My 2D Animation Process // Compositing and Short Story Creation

I don't think that if I drew every single shoe on every single frame, it would make my animation better. Of course not. So cheating sometimes is okay. After I cleaned up the animation, I realized that I had to draw a background.
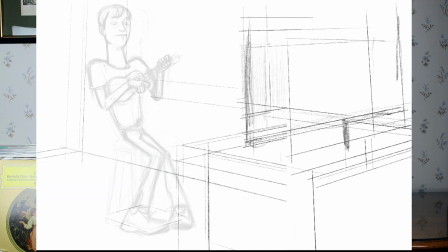Even though the background appears just in the end of the scene, it takes only about 3 or 4 seconds of animation.
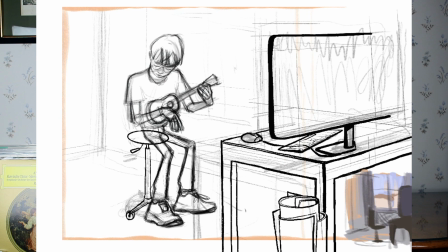So I decided to paint the background, also using Procreate.
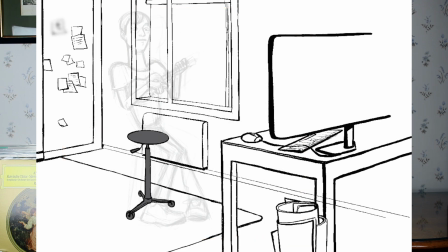The main problem with this background was that I already had a drawing of the main character.
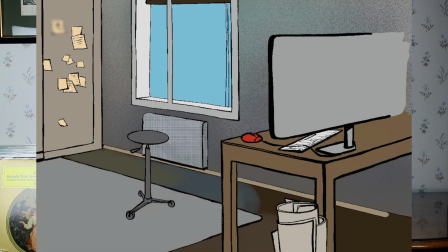I had to fit the perspective of my background to the perspective of the character.
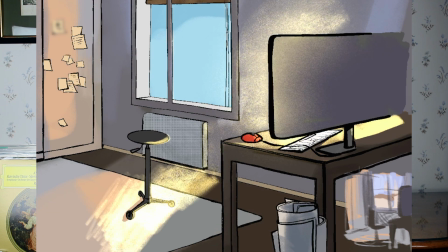So it was just a big process going on.
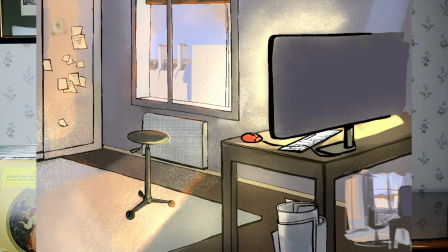Of course, I didn't know how Wilson's apartment looked like, so I decided to make this background
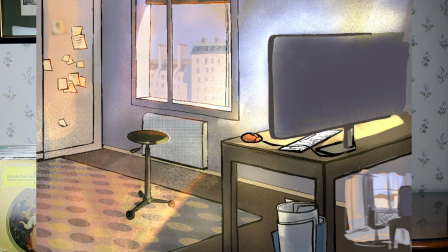based on my personal Paris apartment. Basically, you just can see what my room looks like.
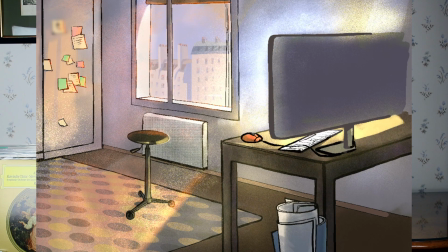And I also try to make this background look very warm and cozy. Even prior to going to compositing of the piece, I thought about it in my background.
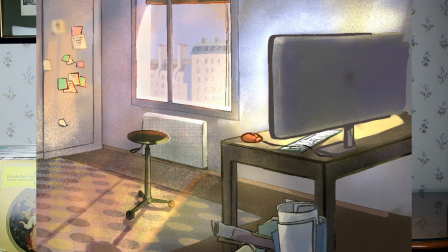So I added another layer imitating the dust floating around in the sun rays. So later, when I went to compositing, I just could move this and it emphasized the feeling of a 3D space.
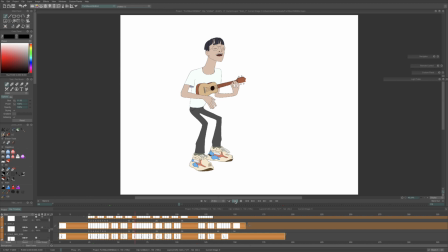After cleaning my animation, I passed to color,
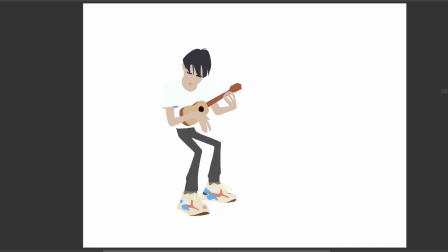and in TV Paint 11 professional version there is like a very handy tool.
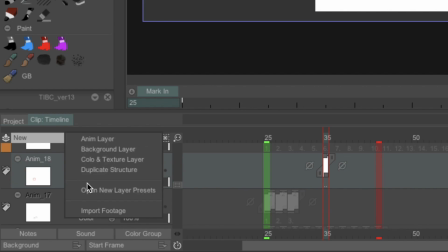There are color layers and you can just make a little stroke and the computer immediately fills the space by himself even without your help.
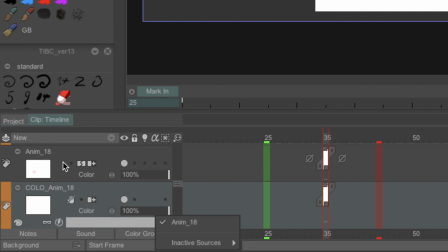So it was very easy for me to color all the animation.
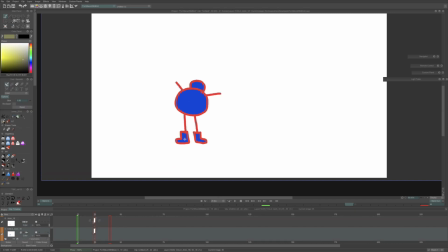And then there was like shadows, and yeah, I know that I made shadows in this work in not a very professional way,
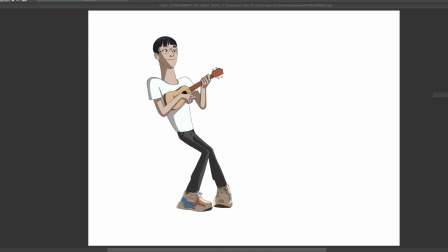because professionals usually first make another animation layer,
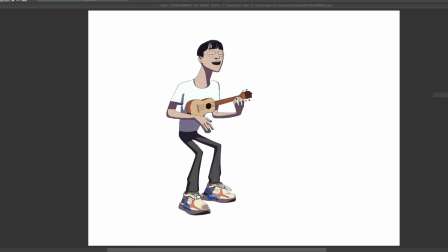just figuring out where all the edges of shadows are,
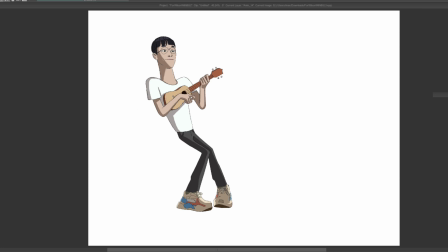so they are basically animating the edges of the shadows, and I just made the shadows straight ahead.
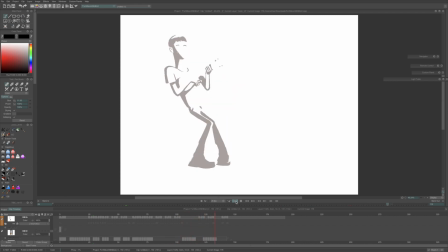After painting the shadows, I also painted the lights so that the character could fit into the background,
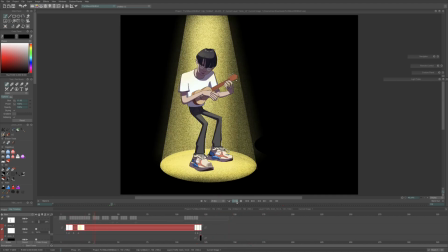because as you can see in the beginning of the scene there is one lighting source and in the end of the scene there is another lighting source.
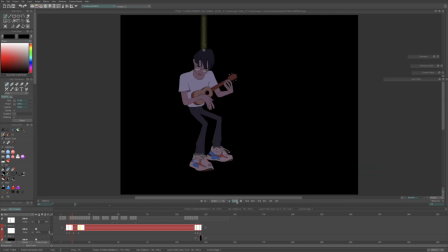I also added some like color board around the character.
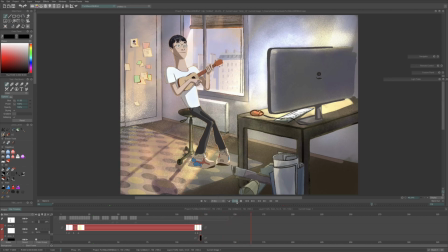Looked like the character set in Contrajour. After I painted all the stuff and animated everything in TV Paint,
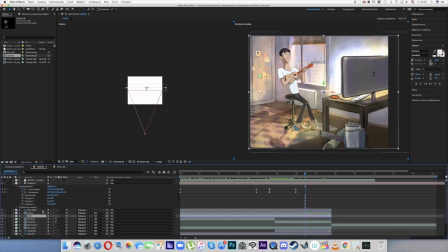I passed to After Effects, and right now I will just show you how I approach working with 3D layers.
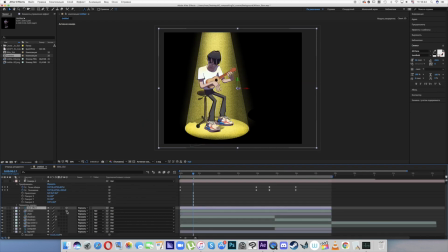I thought about my layers being 3D already on stage of drawing my background.
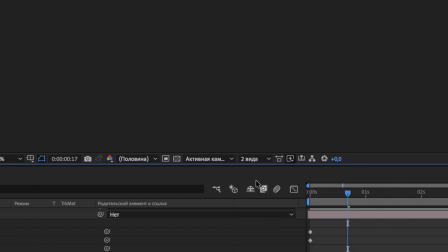So first of all, I just made the table with computer, the chair on which the character sits,
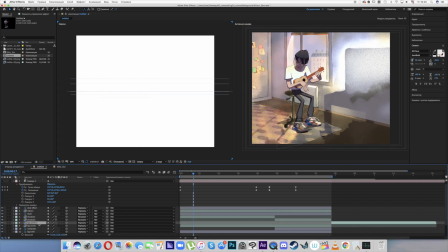and like all the rest of the background, different layers, and I just put all these layers into the composition,
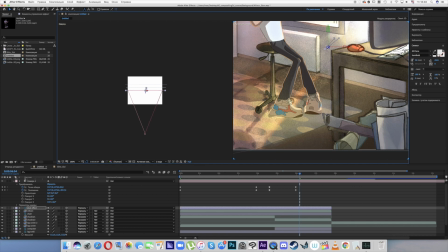turn them into 3D, turn on the second project window where I can see these layers from kind of the top. Then I could just move these layers into the space.
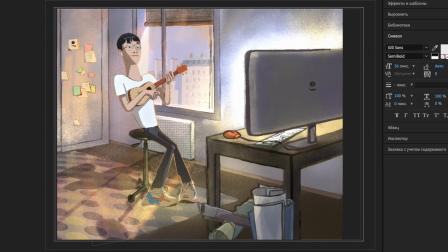And then I just create a camera, make a little match cut, so the camera goes closer to the character, and it really looks like a 3D space. So that's the whole trick. Yeah, now to the most important part, to the sound. Because when I finished the piece, I was so proud of it that I sent it to Wilson and asked him if he would make a voiceover for it. And he made an amazing job. I will put all the links to his social media, Instagram and his music Instagram, like down below in the description, so you can check him out. The sound and the animation work perfectly together.
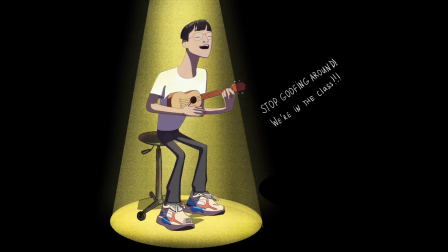Stop goofing around, we're in the class.